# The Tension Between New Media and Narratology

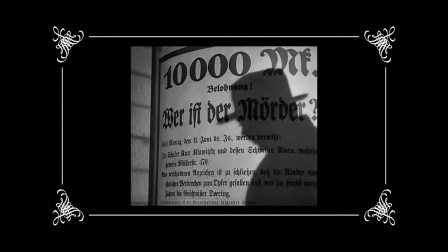4:22 We believe this because we imagined the menace threatening her. Therefore, if the balloon suffered a disaster, the girl did too.
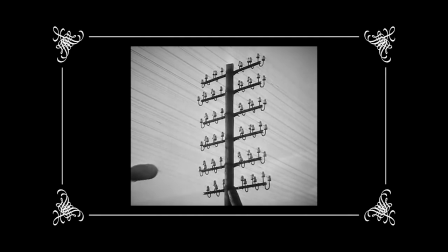4:30 But there is no way for the spectator to confirm that the balloons are the same in both shots. The viewer may believe that they are the same because it is not an illusion, but true belief. Or the balloons may be different, and so the spectator suggests an illusion. Motivated by perception, the viewer believes something false. This illusion is the basis for the beliefs that constitute metonymic operation,
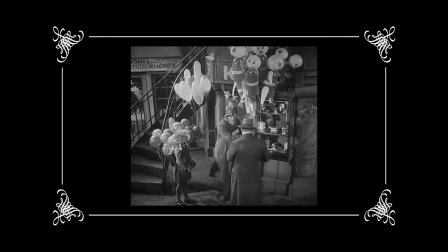4:51 which is a figure of speech where a concept is not called by its name, rather referred to by association.
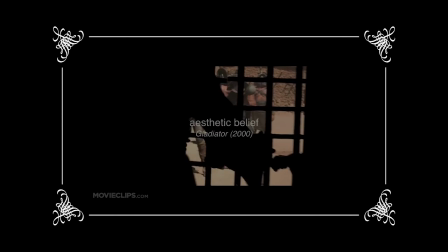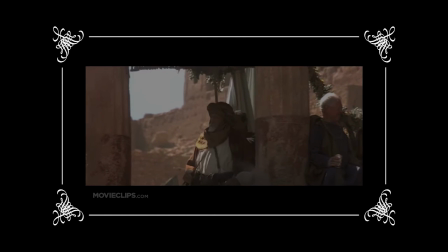5:03 This article discusses another sense of deception, how creating an illusion is foundational to the aesthetic experience in narrative cinema and character development.
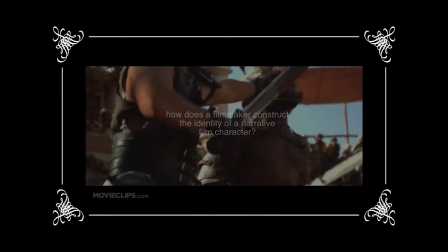5:11 The author uses the example of Russell Crowe in Gladiator, portraying the character Maximus, a Roman warrior.
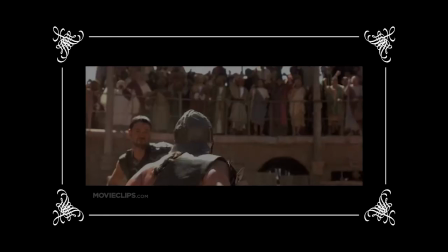5:17 We accept Russell Crowe as a Roman warrior even though we know Russell Crowe is in fact an Australian actor.
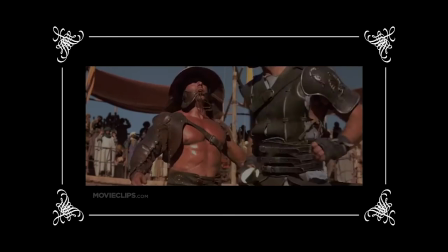5:23 This type of illusion is differentiated as an aesthetic illusion because it lulls the audience into suspending their disbelief.
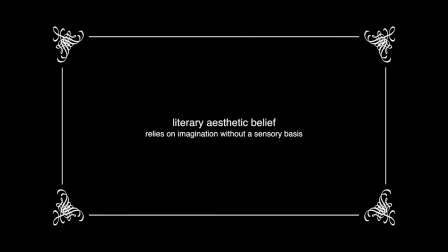5:34 Literary aesthetic belief relies on imagination without a sensory basis. Plastic aesthetic belief is a belief generated by pictures and sculptures. Technological aesthetic beliefs are those generated by cinematic scenes. Digital animation are also the sensory basis for aesthetic illusions.
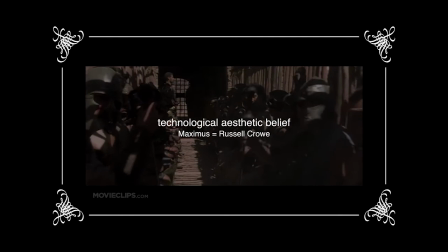5:53 Let's deconstruct how a scene can provide the sensory basis to create a technological aesthetic belief.
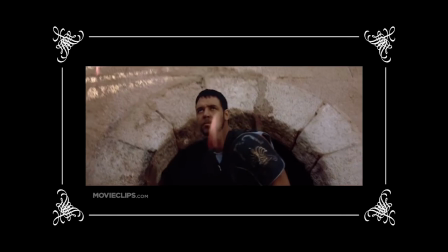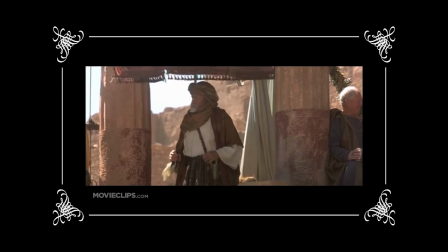6:05 This scene is constructed to deepen Russell Crowe's character and to contrast the action in the scenes unfolding after.
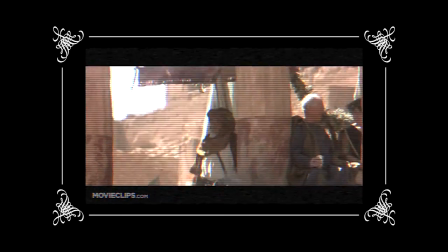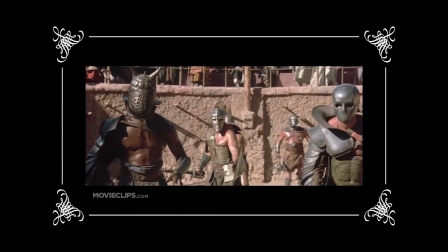6:17 In slow motion, note the camera angle moves to look upwards at him, the swaying of his opponents in contrast to the gladiator's confidence,
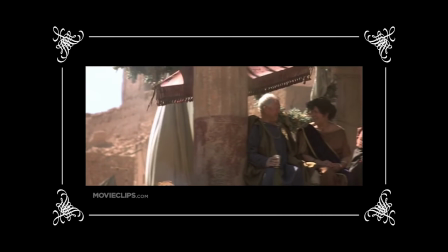6:24 the raining rose petals, the audience cheering, people rushing to see him perform,
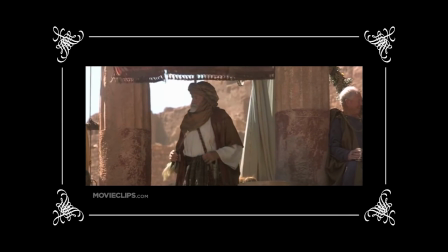6:29 and a bow that conveys his humility.
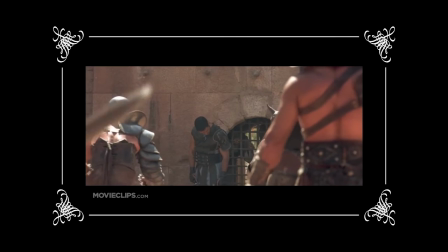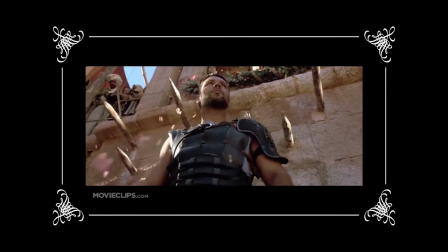6:38 These shots convey the softness, humility, and respect of a warrior who knows his skills outweigh his opponents, as well as the fear he instills in them.
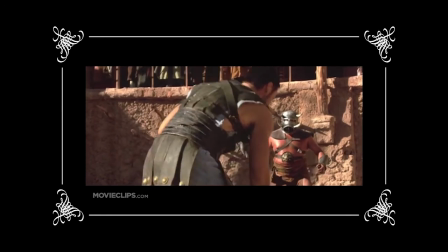6:49 Without this scene, the brutality that further unfolds would arguably convey a stark killer rather than a commander and leader.
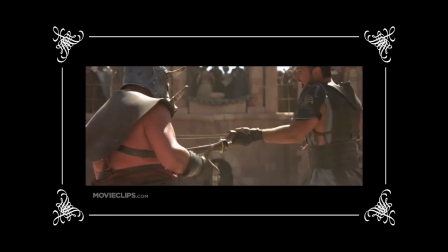6:56 Shot by shot, the scenes are compiled to deepen the character and move the narrative forward through the creation of a technological aesthetic illusion.
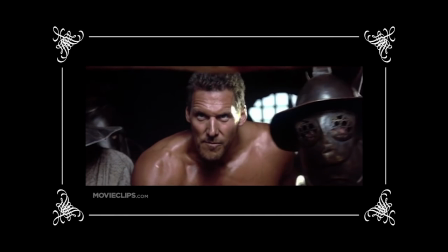7:07 The end goal of a sensory build towards the aesthetic illusion in the deconstructed scene is perhaps best encompassed in the following question.
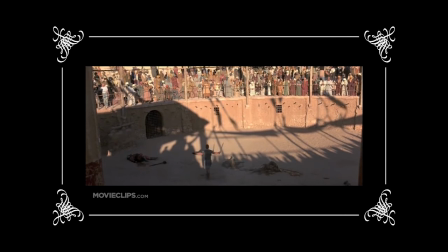7:18 Are you not entertained? Are you not entertained? Is this not why you are here?
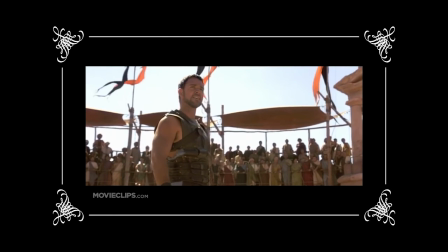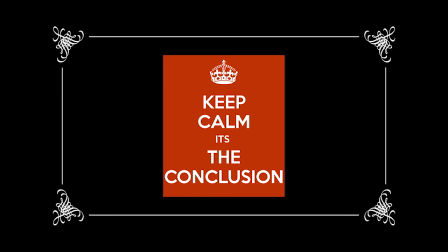7:33 So, to conclude, even if many resources of narratological theories are applied to the study of narrative cinema, the dominant focusing should always be considered depending on the medium the narrative is in.
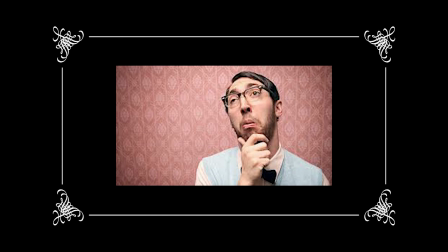7:45 So in other words, one really cannot apply narratological theory without taking importance of the medium, since this could result to a misunderstanding in the theory. The dominant form of aesthetic experience in new media, such as photography, cinema, digital games, video clips, etc.,
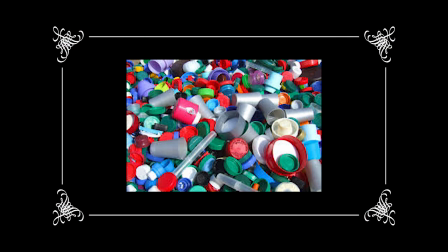8:01 seem to be a technological hyperplasticity illusion that goes beyond the traditional plastic illusion linked to figurative paintings and sculpture.
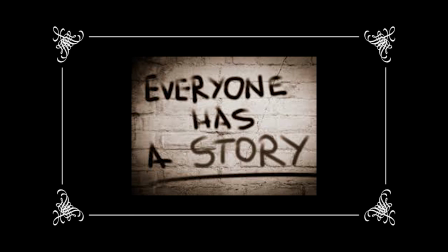8:09 Both illusions, either traditional plastic or technological hyperplasticity, cannot be completely or correctly addressed by only relying on the narratives. So, to sum it all up, new media hyperplasticity is at odds with narratology, since there is a tension between them, as it is shown in the case of the scene.